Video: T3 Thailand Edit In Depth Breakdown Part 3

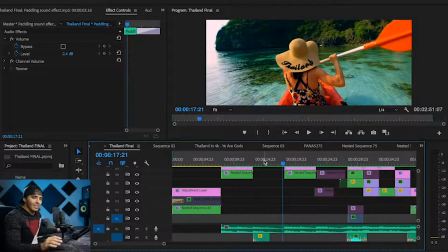We have that paddle noise in there. That's all after the fact. That isn't actual audio. Most of this is not actual audio.
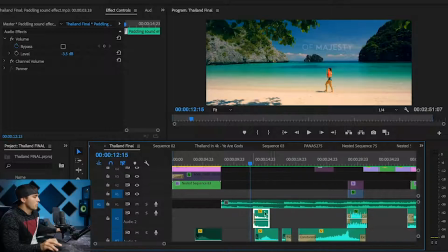I'm just throwing in different sound effects from my sound effects library. That sound effect is called paddling sound effect.
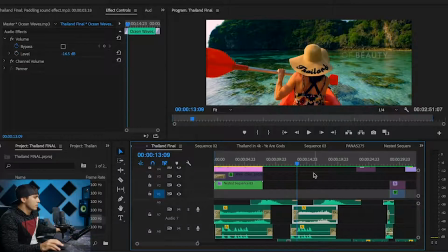Again, the seagulls and again some water noises. So pretty similar to that first clip with the sound effects here.
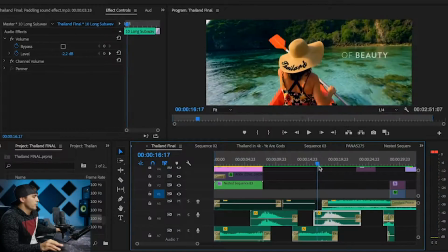Again, you see a whoosh sound helping transition that clip to the next one. Also, we have the speed ramp going out. Now, I'm not always using speed ramps, and some people don't like how often I use speed ramps, and I actually played with each clip with a speed ramp and each clip without a speed ramp,
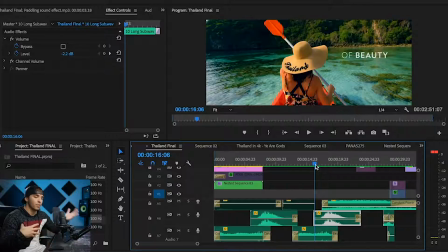and sometimes I didn't like them with, and sometimes I thought it helped add to the edit and help it flow better. So I was also pretty strategic with that and tried out every clip with both scenarios. So sometimes you'll see a speed ramp like that
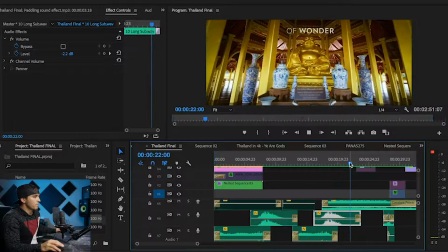I felt helped it carry on to the next clip, and sometimes like this clip, it never speed ramps, it just carries out.
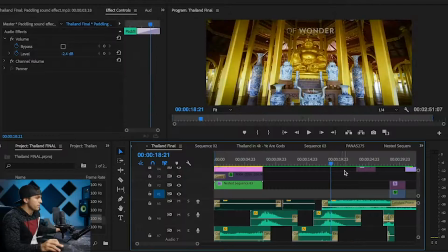So again, creative choice. Now with this Buddha clip,
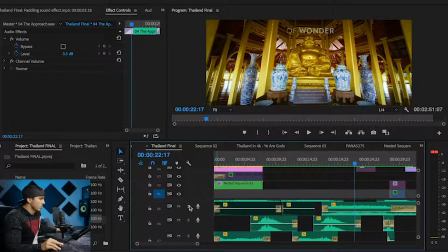you can hear in the background some monk chanting. So let's listen into a sound effect that I threw in here.
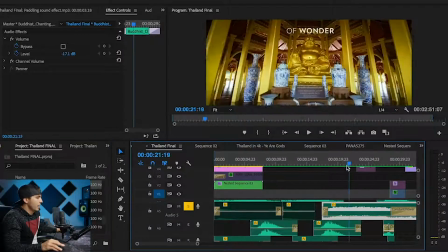So that's called Buddhist chanting, and it's probably not even in the right language.
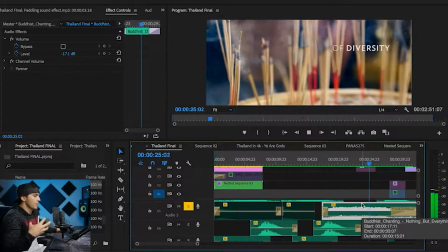I don't know, but I threw it in there because it helped add to it and made it feel like you were there in these monasteries.
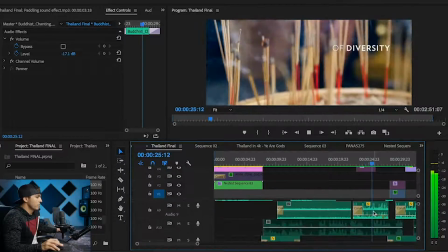So again, super deep on the amount of sound effects here. Now you see these crackling incense.
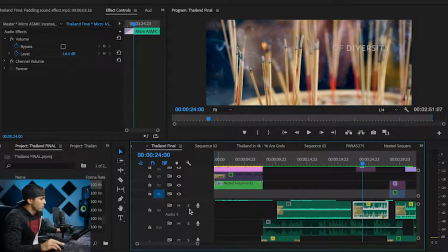I have a sound effect for those as well. Let's listen to just those.
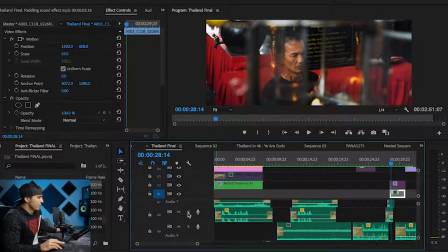And then to transition out of that, you see that I'm pushing forward, and then I speed ramp backwards. So I speed it up and reverse it to help it flow into the next clip.
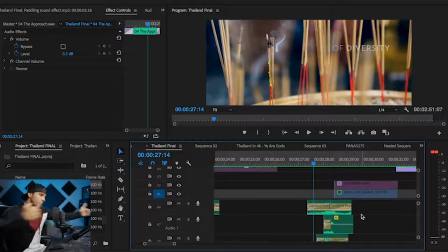And to help sell that movement, that change of pace, I have these sound effects to transition.
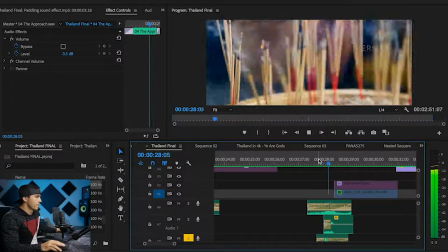That's just pages in a book flipping. So a bunch of whoosh sounds, put those together.
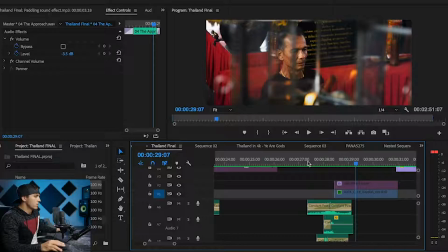Now with everything. So a lot of layers of sound to help make everything feel like it's in motion.
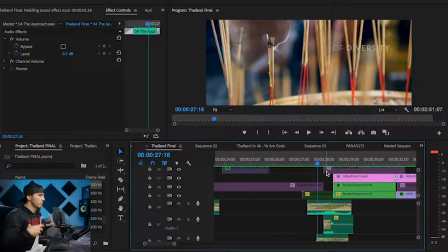It's all these little things that really add to these edits and make people feel emotional and get hyped about what they're seeing.
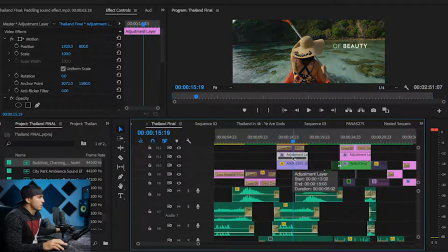Now as far as color correction on all these clips, they're very similar to what we did on that first clip.
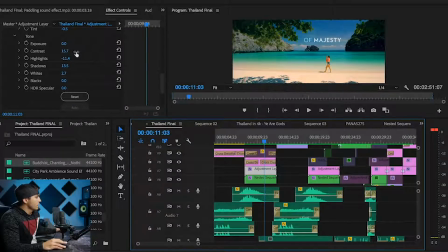Adding a lot of saturation, some shadows, bringing down highlights, up some contrast, bringing down that temperature down just a little bit. So most of these clips are going to be colored very similarly. I'll point any out that are colored different, but again, we're going for that super saturated look,
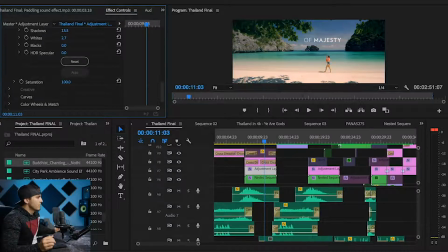and you see that without the saturation, it's just not nearly as vibrant, and I wanted a super vibrant look on these. And some people would say those are too oversaturated. Personally, that's my style. It's what I like, at least for this video, so that's what we've done here. And then with the curves, again, I would play around with that until I got a look that I liked.
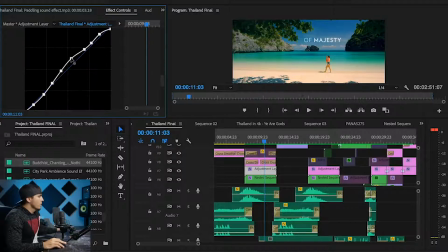Now normally if you're just starting out, I recommend with these RGB curves, I like to bring up these highlights and down the shadows, and that gives it a contrasty, punchy look.
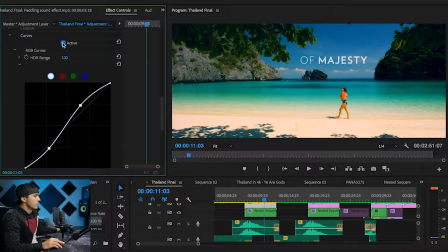See the before and after there. So a lot of times that's what I'll do here in RGB curves, is give it that punch by bringing down shadows and bringing up highlights, but that does take away some of your dynamic range.
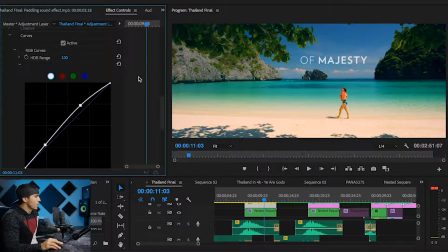And so for this project we wanted a little bit more dynamic range to expose some of the shadows we had up here, and so that was the reasoning behind not making it quite as punchy,
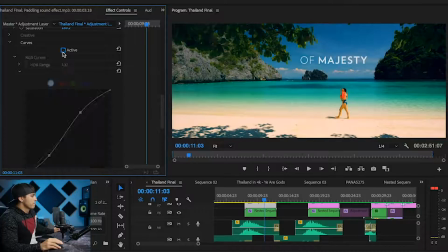to show off some of that dynamic range. So there's the before and after of what I did here.
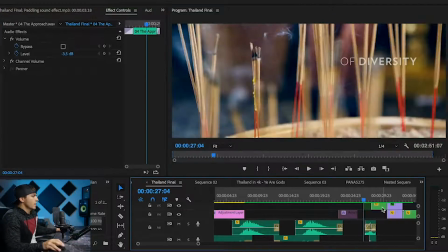Moving on in the edits.
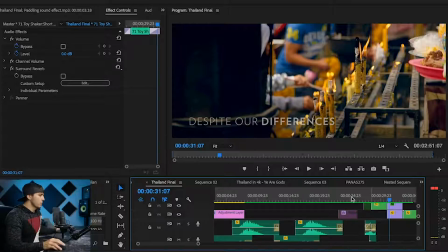So you notice the music has changed pace. It started to pick up, and so has the length of the clip.
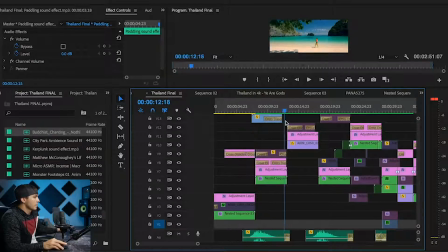So if you look here at our edits, well, the first clip was about 7 seconds, next clip's about 5 seconds, next clip's about 5 seconds.
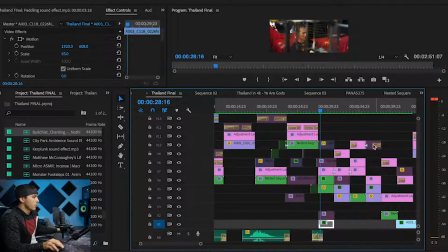And then as the music changes, notice that the length of the clip also changes. Now the length of the clip is cut in half.
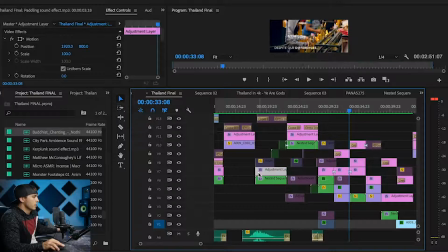So you could fit 2 clips in the previous length of the 1 clip. I like to do that a lot. Change the pace, change the direction you're going with the beat of the song. So as the song picked up, so did the pacing of the video.
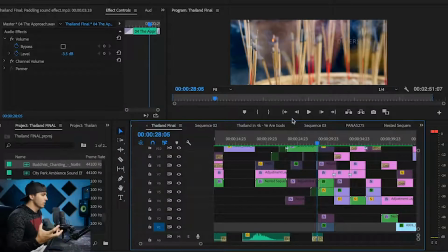That's a great way to help your audience feel the music and feel more emotion.
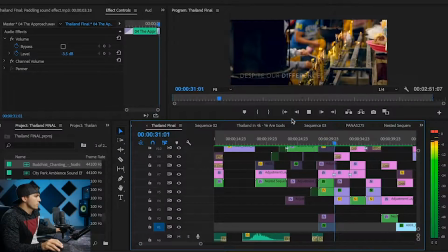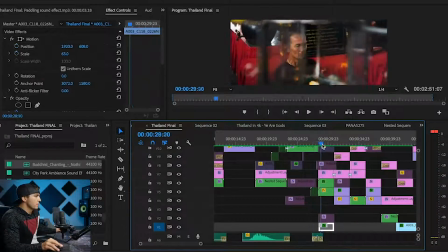Okay, so notice these 2 clips back to back are both moving from left to right. So I strategically placed those back to back because they flow into each other.
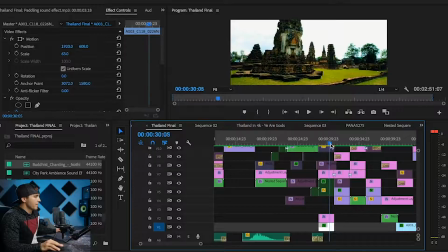And I originally had a different clip. If you look here underneath, this was a different clip I had at the time, but it didn't have as much emotion to me as this guy worshiping did.
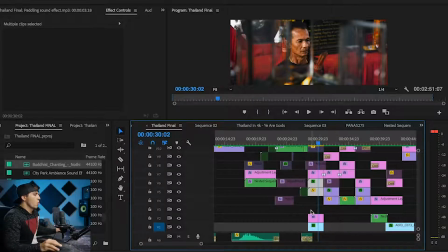And so when it comes to shot selection, you have to watch it back and say, what makes me feel more?
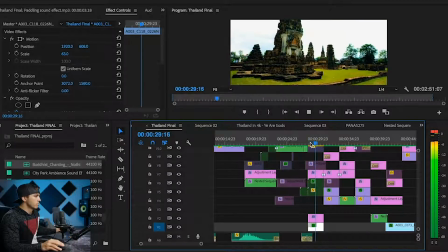That guy or those ancient ruins? And nothing wrong with those. It's a great shot that could be put somewhere else in the edit, but I personally couldn't find a spot where I felt like this is driving more emotion than other clips. And so I eventually just took it out of the edit altogether.
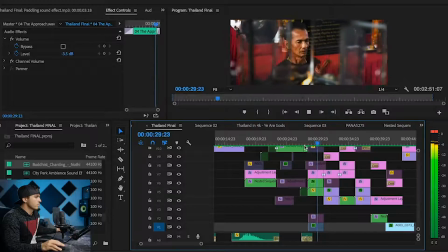Again, notice the cackling sound of the incense. In this case, they're like candles we're looking at, so it's not even the same thing,
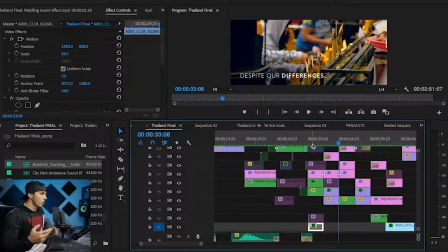but I'm using the same sound effect because, one, it takes more time to try and find a whole new sound, and it's close enough that it looks pretty similar. So I reuse a lot of sound effects throughout the edit that I've already found and sound good, and I recycle them in different parts and different visuals.
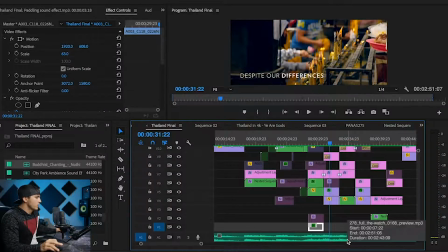Notice the sound effects changing. We're going to listen to just the sound effects for a sec. Let's mute the music.
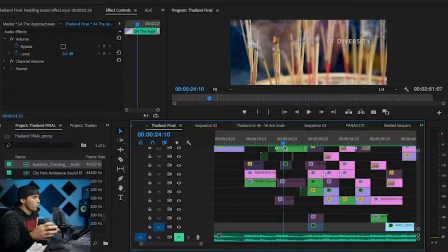And I would recommend doing this when you edit. Watch your video through full time without any music and see if it sounds full and sounds good without music. And if it does, that means you've done a good job of sound designing. So listen to this.
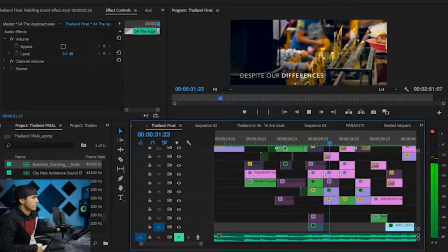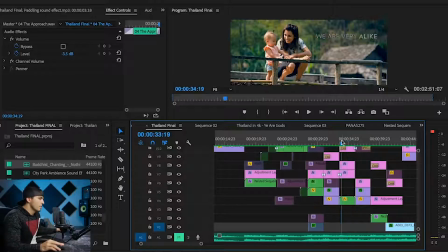And see how the sound effects kind of shift from this clip to the next?
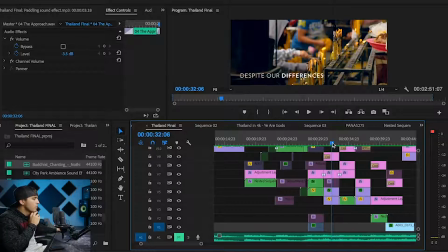This one is kind of full of people in a temple, and then it shifts to outdoor in the nature.
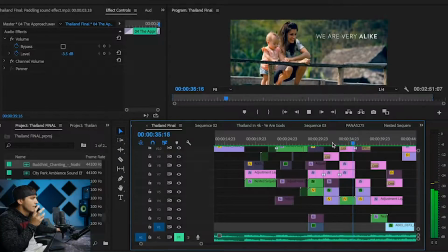And so we get kind of quieter there.
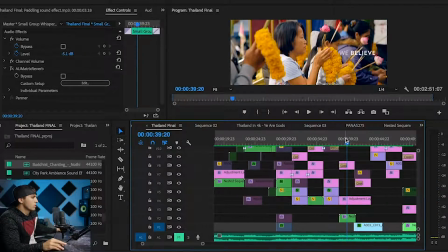Now there's a group of people again, so we're putting some muffled sounds of people whispering. And then as somebody walks by camera, we have a sound effect for that thing passing by camera.
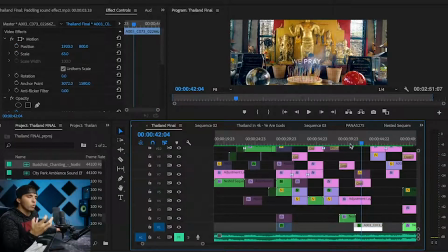All these little things just add so much more to the edit and make the audience feel engaged.
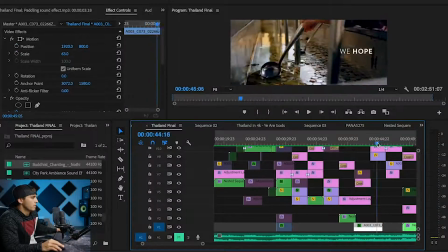A little dip sound here.
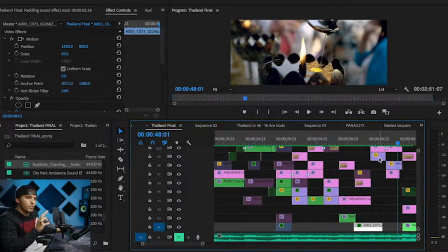And you can hear in the background you have that Buddhist chanting throughout a lot of this stuff because a lot of it's taking place in temples.
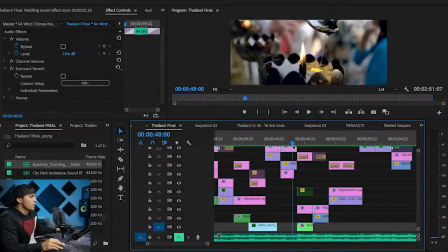Now I don't even know why I put that sound in there, but it sounded cool to me.
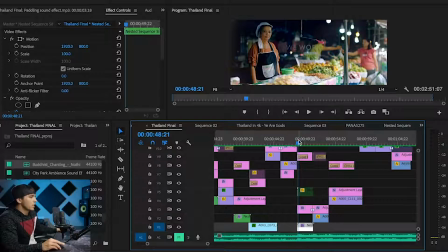To me, watching that thing spin and hearing that sound of the chandelier thing
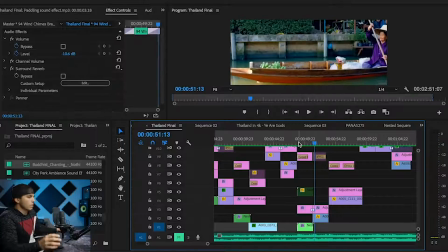seemed to go together, so I just went with it. So a lot of it isn't always logical, the sound you choose to use, but it's just whatever sounds good and you feel helps add to the edit.
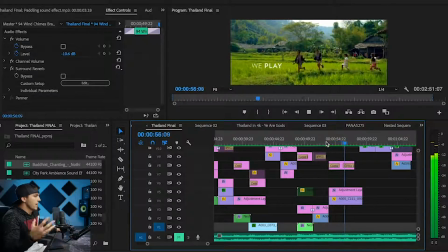Again, kids laughing, playing.
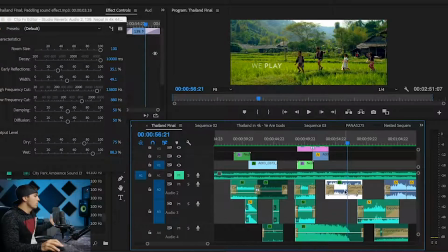Now one thing I want to point out with some of these sound effects, to give it kind of an echoey, reverby feel, I've added an effect to these called studio reverb.
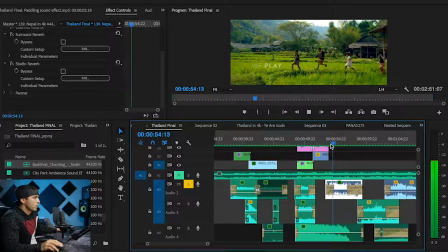So listen to this without the reverb. Now with the reverb. So it just kind of makes it feel kind of distant and a little bit more dreamy.
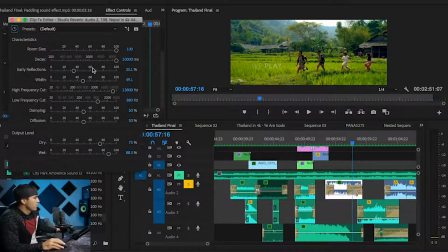And I'm not sure where these are set by default, but I don't remember doing much to this. Maybe you change the room size or the output levels, but those are the settings I use to get that dreamy, reverby effect.
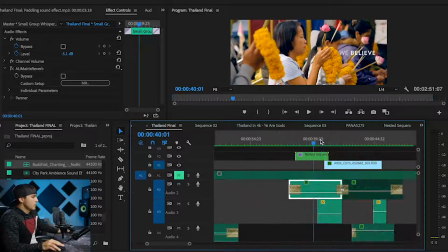Now let me come back to this transition swipe real quick here.